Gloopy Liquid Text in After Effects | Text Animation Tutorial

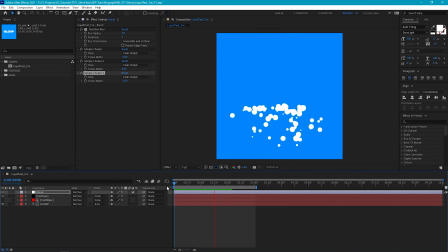(8:15)
So then if you play this through, you'll see that our particles and our text blend together nicely. And then you can tweak how much of a blended sort of blobby look we get by increasing or decreasing the blur radius. But I found around 3 works well.
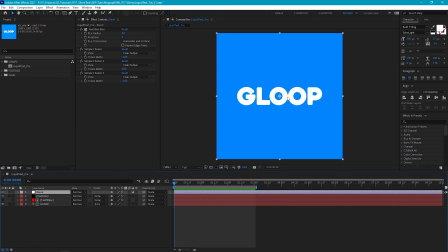(8:29)
But the problem with this is that it's also going to affect our text at the start, and it's going to expand the size of it, which I don't really want to happen. And because we know that our blur is what's driving the amount of blobbiness that we have here,
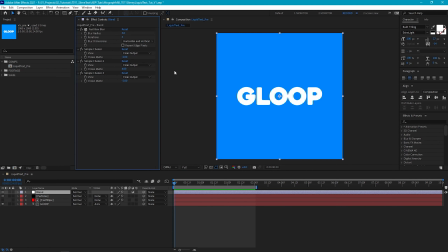(8:43)
what we can do is we can fade this blur into our text as our transition happens. And we're going to do that using a mask. So let's go to our mask tool. So let's just draw a mask, and we'll just draw it just above the top of our text.
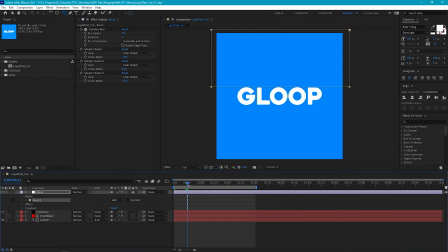(8:59)
And let's go to 12 frames, which is when our transition starts. And let's go into our mask on our mask path. Let's add a keyframe and let's scroll through the timeline until we get to where our text has pretty much disappeared.
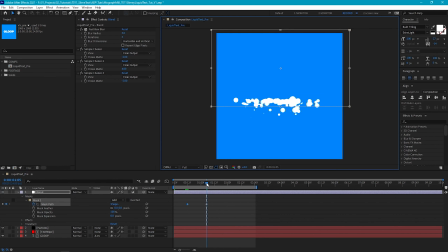(9:11)
Let's select the bottom edge of our mask and let's just bring this below. And then what we can do is go forward a few frames and then just bring that mask all the way down to the bottom so that we ensure that our blend effect is going to be affecting the rest of our particles.
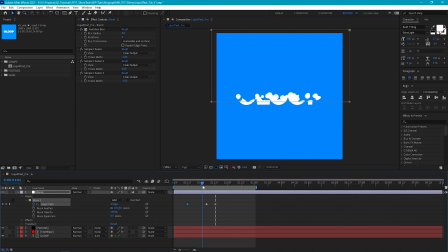(9:26)
Now currently this is just masking off our entire blend effect, which means we get a really hard edge.
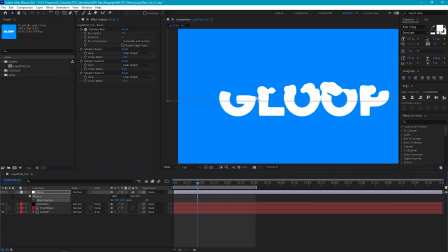(9:31)
We could feather this, but then we get this nasty feathered edge here as well. So what we can do is just restrict this mask to only our fast box blur. So let's go into our effects on our blend layer and go into fast box blur.
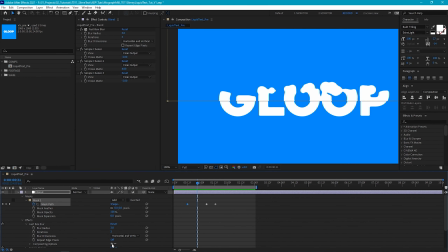(9:47)
And we're just in the compositing options, just select this plus here. And what this will do is it'll just restrict the fast box blur to our mask. So now we've got a lot smoother edge. And we can just increase the feather. I found around 60 or something like that.
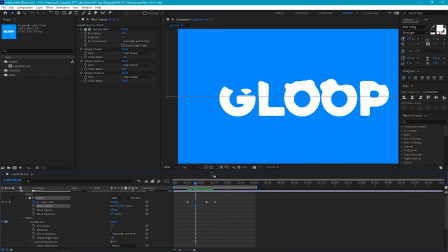(10:02)
Works quite well. And you see we just have this gradual transition into our blended layer.
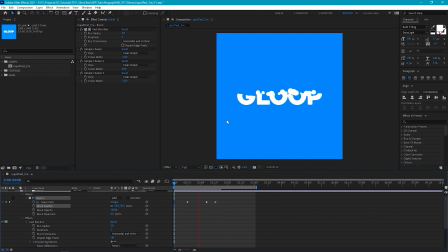(10:07)
Play it back. Okay.
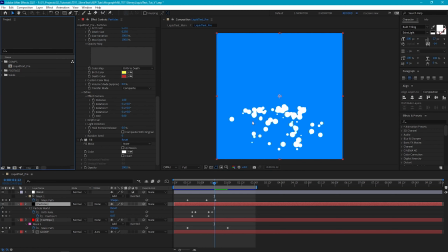(10:11)
Okay, and the last thing we can do just to make our particles feel a little bit more fluid is to add a roughen edges. So let's select our particles layer and we'll go to Effect, Stylize, Roughen Edges. And basically what this will do is just change the edge of our layer.
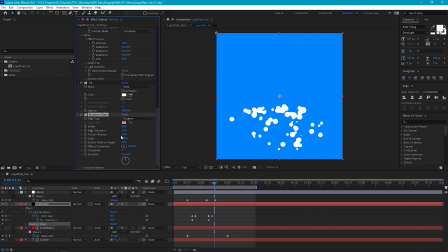(10:27)
And by increasing the border and the scale and the fractal influence, you can tweak how much we erode and affect our edge. So I found that if we increase our border a little bit, maybe up to around 12, we get much more of a fluid look. And I found that increasing the scale a little bit too, something like that, just helps it as well.
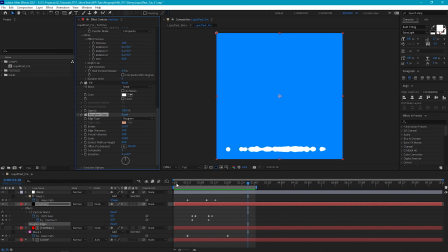(10:46)
Okay, so now we've got the main effect built, we can just jump back into our particle settings and just make some tweaks to really refine the look of this. So the first thing I'm going to do is just tweak the timing so that we get some more of our liquid being emitted at the start, because at the moment we're just getting erosion here and not many particles are being emitted.
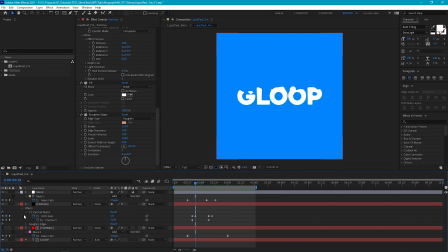(11:05)
And so the first thing we can do there is just go to our particle birth rate and we'll just increase this. And now we have more particles being emitted at the start. But they're still coming in a bit late for my liking, so I'm just going to move these keyframes and just start the emission of our particles a little bit earlier.
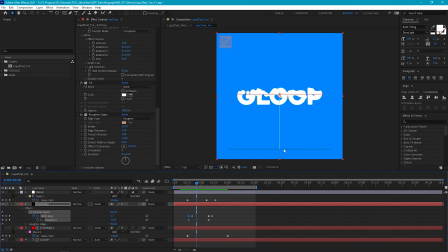(11:27)
Okay, now we're getting a nice amount of particles right at the start of our animation. And just so that we can see exactly what's particles and what's text, let's just change our fill color to black. And our particles may be coming in a little bit soon, so let's just drop that back a little bit.
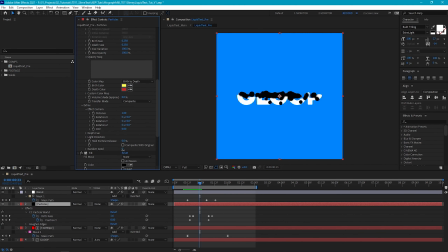(11:44)
Okay. And we could also go in and change the seed on our particle layer too. Okay, so that seems like we've got a nice distribution of particles as our text begins to erode.
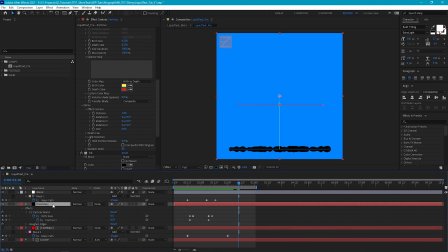(12:01)
But what I'm going to do is just drag our particles layer below our text. So it looks like our particles are seeping out from beneath our text. And I'm going to leave our particles black because in the next step, when we add some color to this, we're going to want to color our particles and our liquid separately.